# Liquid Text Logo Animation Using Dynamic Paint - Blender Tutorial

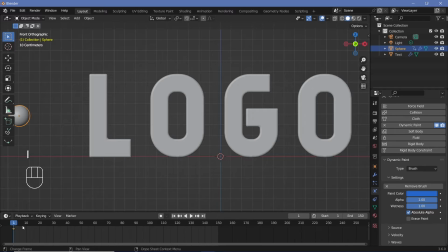So here we'll press I location while we're on frame 1, after which we'll go to frame 150 minus a few frames, so maybe 120, so that there's some time for all the waves to settle down as well. And we'll press GX and we'll move it over to the right hand side and we'll tap I location.
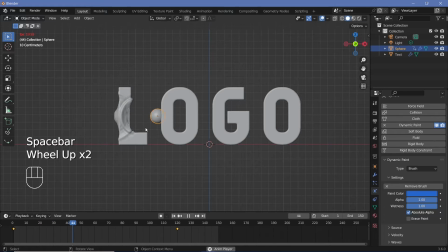Now when you play the animation, you should be able to have this ball interact with this logo and the waves should be created. Now of course these waves look way too strong, which is why we're going to select the text again and start playing around with all of these settings. For the damping, I'm going to maybe increase it down to 0.1 and I'm going to increase the smoothness all the way to 3.
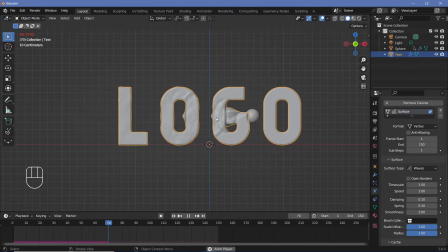Now I'm going to go back to frame 0 and just replay the animation, and I think this looks much smoother for what I want wanted to create, and that's good enough for my animation. If you're happy with the way everything's looking, go down to the cache option over here, or the cache option, however you pronounce it, and just bake it.
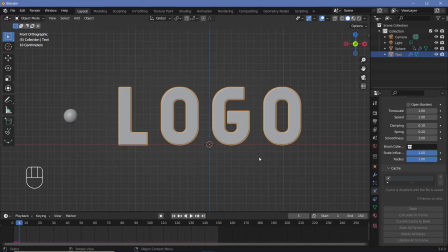Remember, to bake the simulation, you have to save the file, so press Ctrl S and save it. Once the file is saved, you can go ahead and bake the simulation. Once the bake is complete, you can actually change the playback to frame dropping, and then you can actually get a realistic idea of the speed at which the waves are moving.
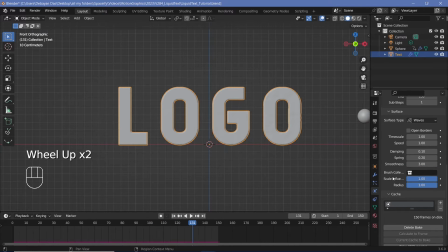And if you're not happy with it, you can always delete the bake, change the values around over here, such as the time scale if you feel like it's going a bit too fast and things like that.
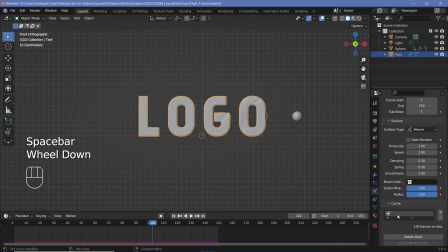But once you're set with the way everything looks, you can rebake the animation. Once that's done, you can go ahead and set all of the materials.
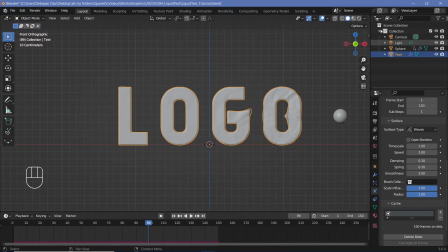So since this is a liquid, I want it to be like water. So I'm going to go and switch my viewport shading to rendered so that I can see the changes that I make.
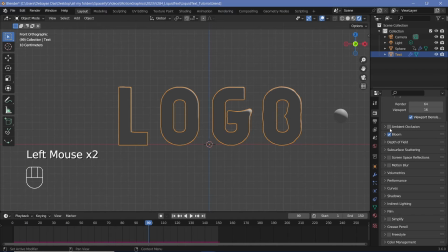I'm going to go to my render properties and make sure that I have bloom switched on, ambient occlusion switched on, as well as screen space reflections. Within screen space reflections, I'm going to switch on refraction, after which I'm going to go to my output properties. I'll change the frame rate to 30 frames per second, change my output folder location, as well as my file format.
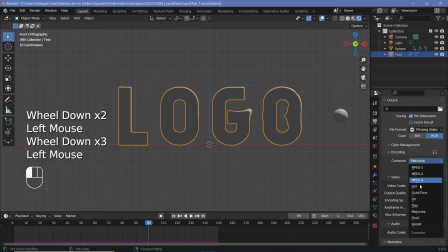I'm going to make it FFmpeg video with a container of MPEG-4 and an output quality of perceptually lossless.
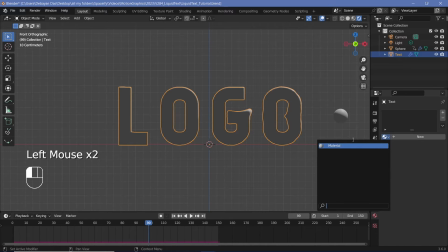Then in my material panel, I'll go ahead and give this the default material, and I'll rename this to text material,
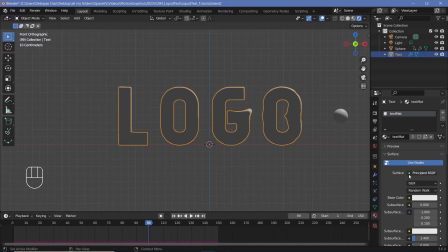and I'm going to switch this from the principled BSDF to a glass BSDF. Now for the glass, the blend mode, I'm going to have to change to alpha blend so that it's actually see-through, and I'm going to switch off show backface, and I'm going to switch on screen space refractions. Once that's done, this is actually going to be glass, but it's still going to be very hard to see without having the necessary background elements.
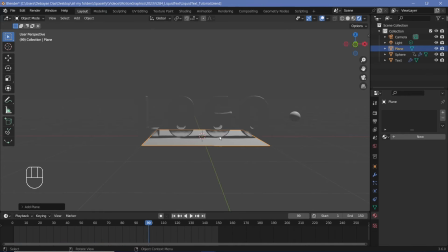So let's press Shift A and search for a mesh plane, and then let's scale this plane up by a large number.
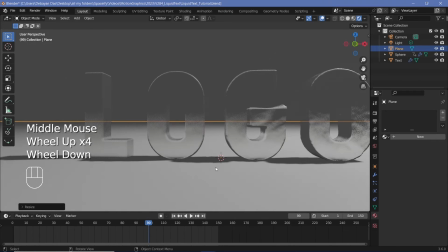Let's just go with maybe 50. And now because the plane will refract through the light, the liquid actually looks a lot better.
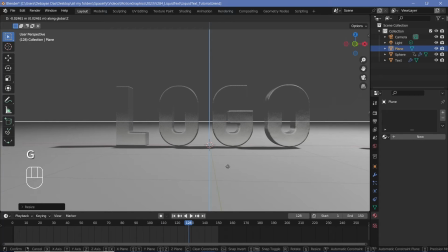Apart from that, we'll also just press GZ and move the plane down by a little bit so that it's not perfectly touching the actual text, and all of these ripples that are created will also not be intersecting with this plane.
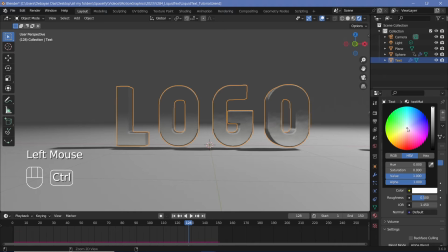Next, with this text map selected, we'll maybe give it a slightly bluish color just by lifting this up like that, and that looks a lot better.
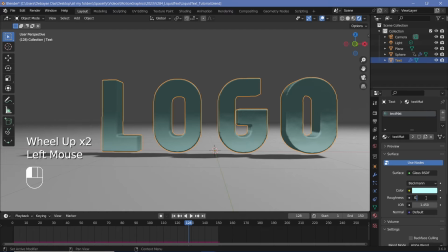Then we'll reduce the roughness from 0.5 to maybe 0.3. That should make it a clearer liquid. Once we have that set, let's go ahead and give the ball its material. So let's select it, add in a new material. This one will just make it a lot darker. We'll make the metallic all the way to 1. And the roughness will reduce to maybe 0.3 again.
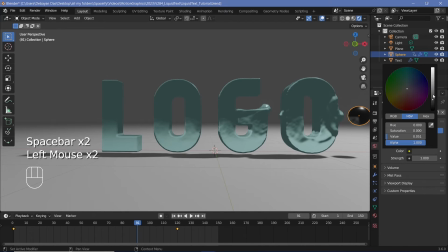Next, we'll go to our world properties and we'll change this background to the brightest color for now.
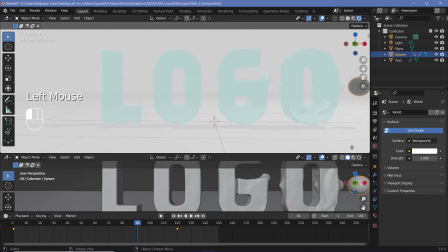But then we'll bring our cursor to the junction of these two windows. We'll click and drag to create a new window, and we'll change this from the 3D viewport to the shader editor.
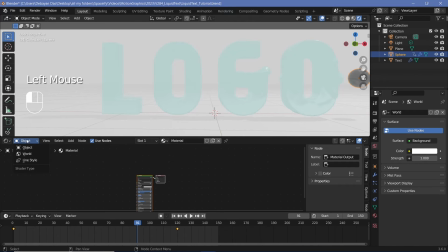Then we'll press this to change it from object to world. And in the world, we're essentially going to create a gradient that goes from a nice orangish, pinkish sunset color to a nice blue on top. So I'll press Shift A and search for a gradient texture. And along with the gradient texture, I'll have to search for a color ramp so that we can actually select the colors of the gradient texture.
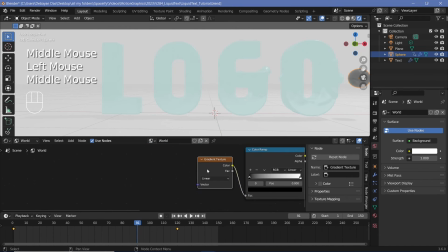Now we don't have control over which direction the gradient texture is, so with the node wrangler enabled, we'll have to press Ctrl T to add in the texture coordinate and mapping nodes. Now we'll have to switch from generated to object, although this is not a strictly necessary step.
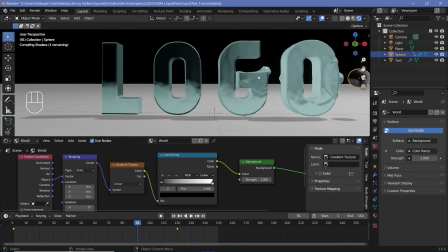And now we can plug this into the color of the background to see how the gradient is, and then we can go ahead and start rotating it till we get it exactly how we want.
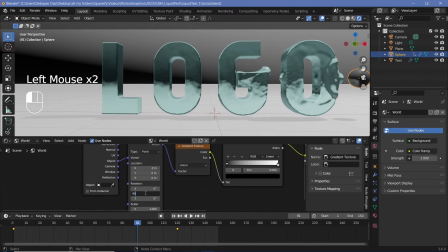So we have to rotate it on the y-axis by 90 degrees.
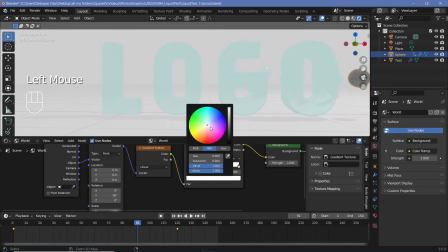Next, we'll change this black to a bright value, but this nice orangish yellowish color, maybe right about there.